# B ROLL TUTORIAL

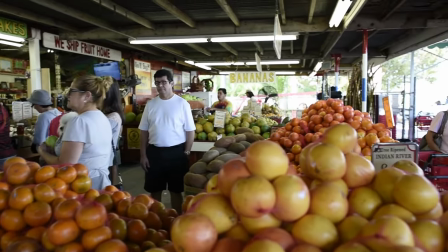B-Roll is footage used in a documentary to further illustrate the story being told.
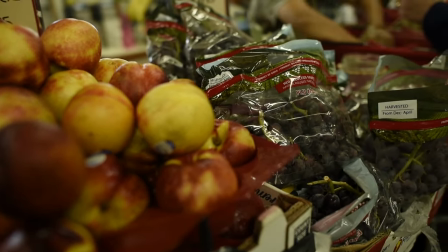It makes the piece more visually engaging to watch, complements the A-Roll interview,
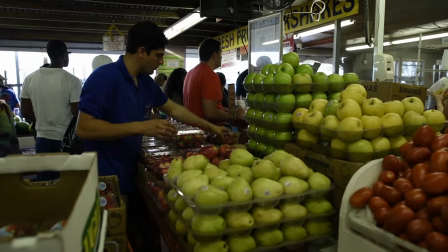and helps the story more fluidly transition from one scene to another.
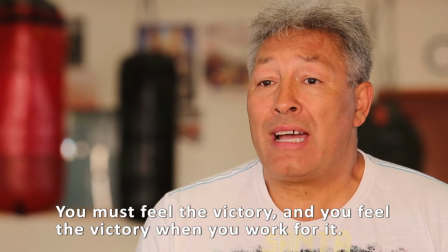A-Roll audio drives the story so it should be shot and finalized first, whenever possible.
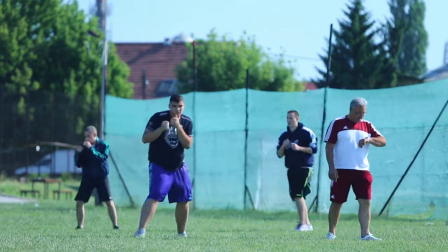Then, a list of B-Roll footage to support the audio should be created and shot.
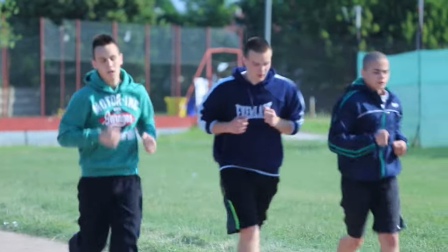This documentary follows the story of one of the best boxing coaches in Hungary.
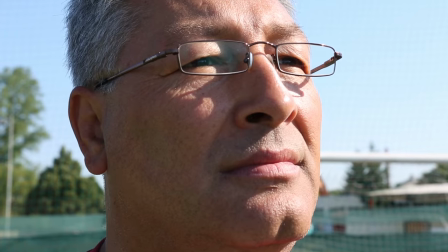He talks about his former career as a professional boxer and how he wants to bring glory to his country by training kids who also aspire to box.
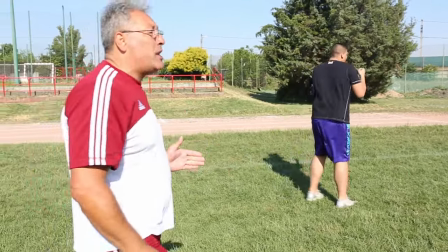B-roll is essential to transition between scenes.
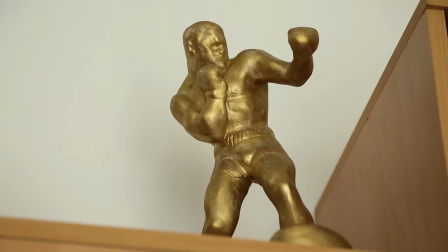For example, notice how in this clip we transition inside the narrator's home from an outside training scene.
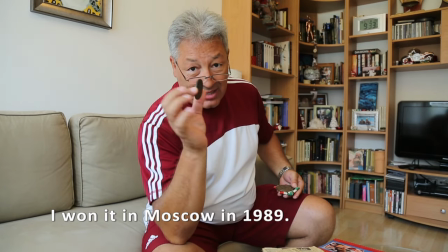The editor paralleled images of boxers to create a seamless transition.
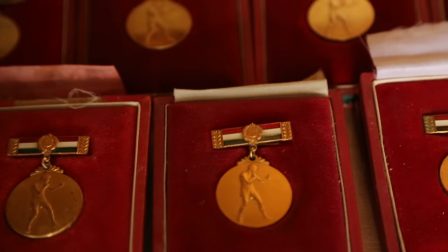Take note of how the video shows a variety of shots that all relate to the audio.
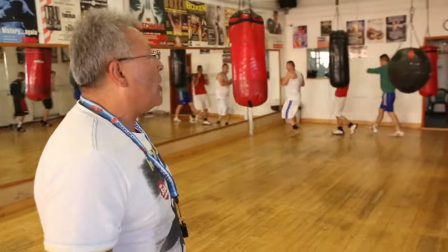Get creative when shooting B-roll. The video should complement the audio. You don't want to match it the entire time.
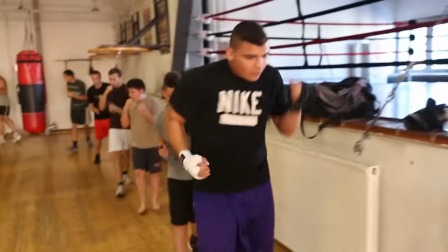It's important not to think too literally about how to illustrate the story.
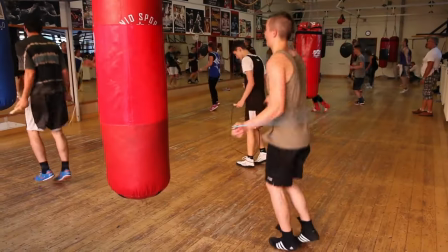Find interesting vantage points and angles to support the A-roll. Videographers should always try and create different types of shots.
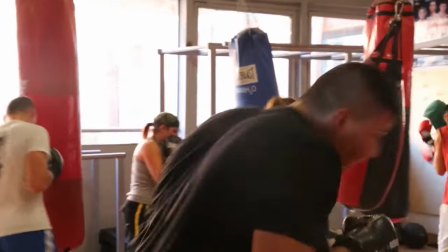Compose detail, type, medium, and wide shots for each scene covered.
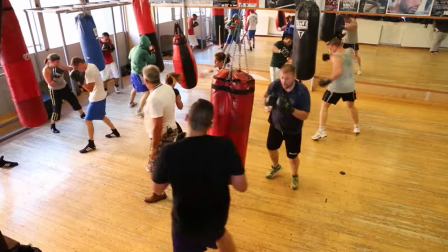Remember to record each shot for at least 10 seconds to ensure you have enough footage to use when editing your video.
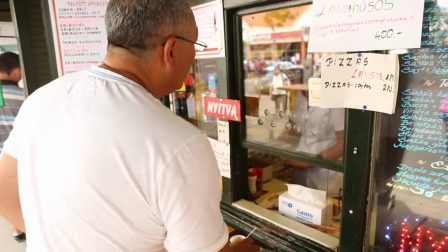B-Roll will often include your subject actually doing what they or others talk about in the A-Roll,
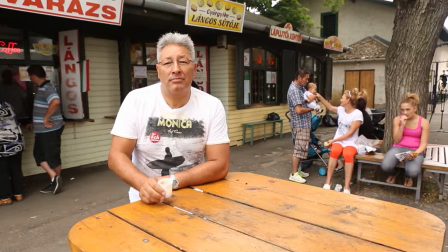but it also illustrates things that are impossible to shoot literally.
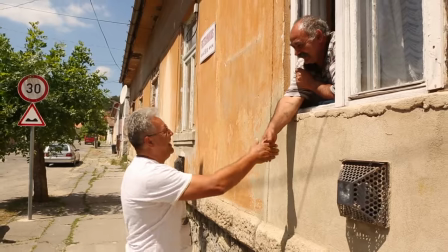In this clip, the boxing coach reminisces about his childhood and early years in boxing.
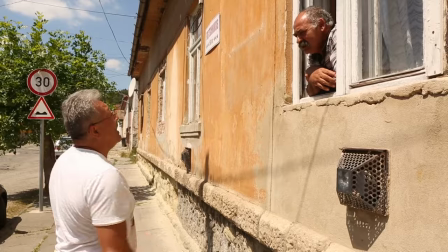It would be impossible to gather footage from his past, so instead,
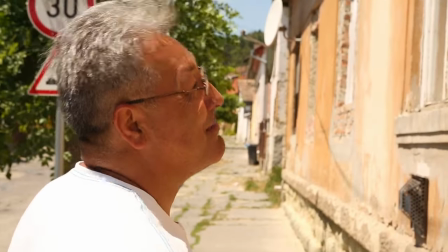we supplement by filming him in the neighborhood where he grew up, and by using photos to conceptualize his commentary.
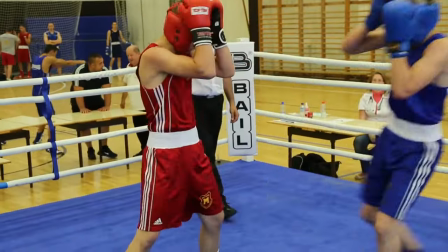Create sequences when you film and edit. When editing sequences together on a timeline in post-production,
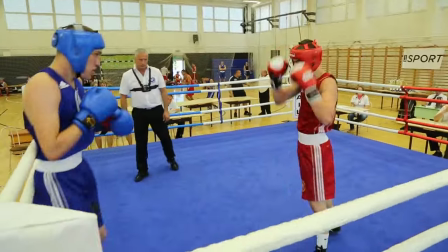think about using shots that complement one another and help the story transition naturally.
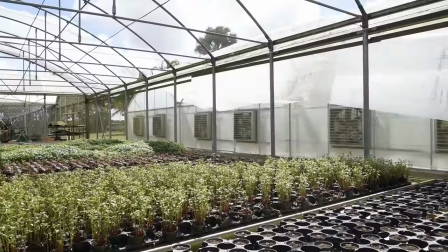Gathering b-roll is an essential and creative process that requires a lot of planning.
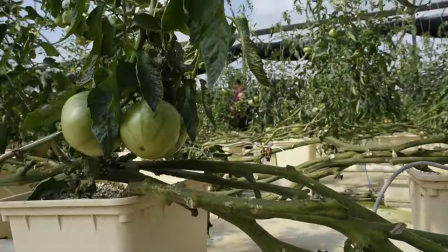It usually accounts for at least 80% of your final footage,
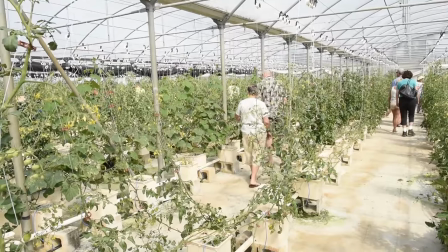and most b-roll clips will only be on screen for three to five seconds.
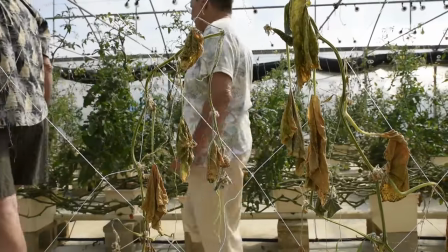This means that for a five-minute piece,
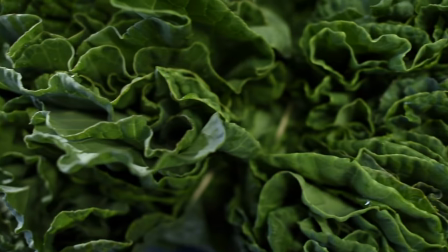four minutes will be b-roll and will consist of somewhere between 50 to 80 different clips.
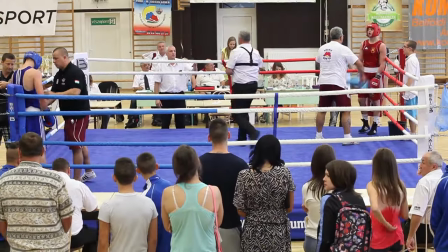If you see it, you have to hear it, and if you hear it, you have to see it.
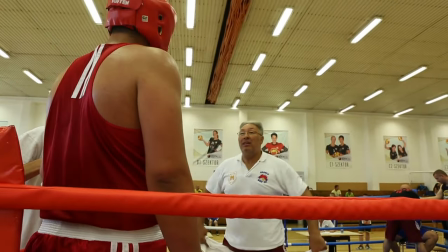You can never have enough B-roll, and you should never substitute with stock footage or ambient sound.
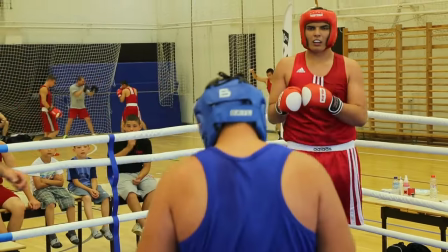For example, crowd reaction from an event is particular to that event.
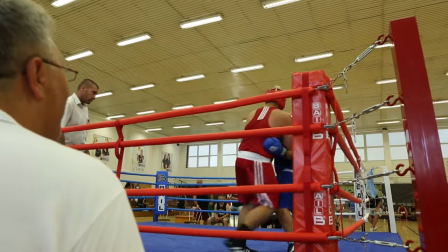Downloading crowd noise from a sound library is neither ethical nor effective.
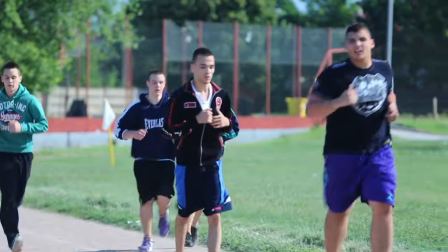Both the soundtrack and the video track are a combination of A-roll and B-roll,
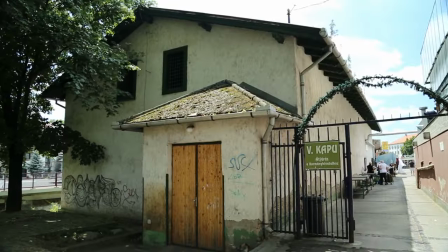so it is just as important to gather ambient audio as it is to gather video B-roll.
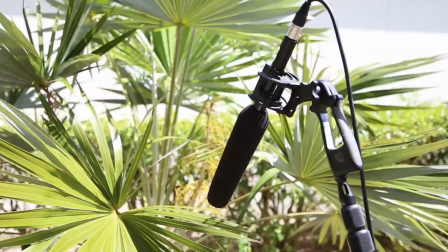If you have a two-person team, have an off-camera mic and get as close to the source of audio as possible.
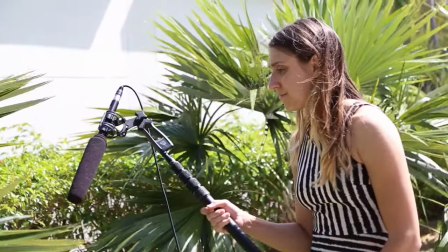If not,
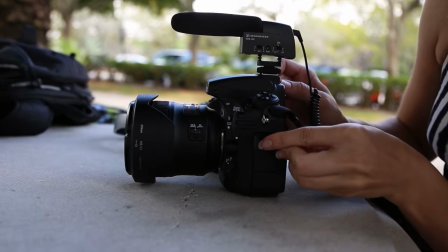use a shotgun microphone mounted on the camera and always wear headphones so you know you are getting the ambient sounds that you need.
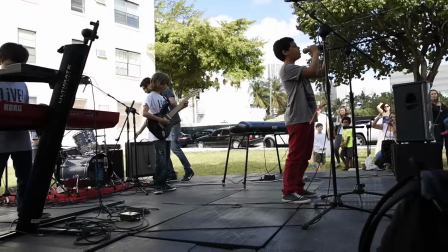You should never download copyrighted music or broadcast audio and insert it into your documentary.
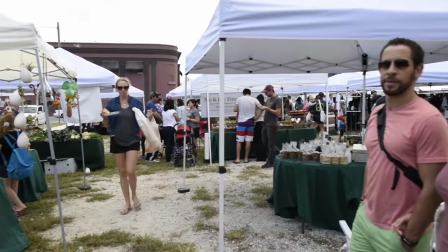If you are shooting a scene where music is playing in the background,
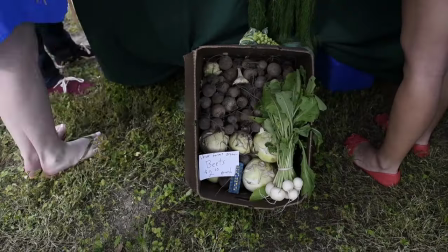it is usually okay to include it. but always know the copyright laws that apply to your production.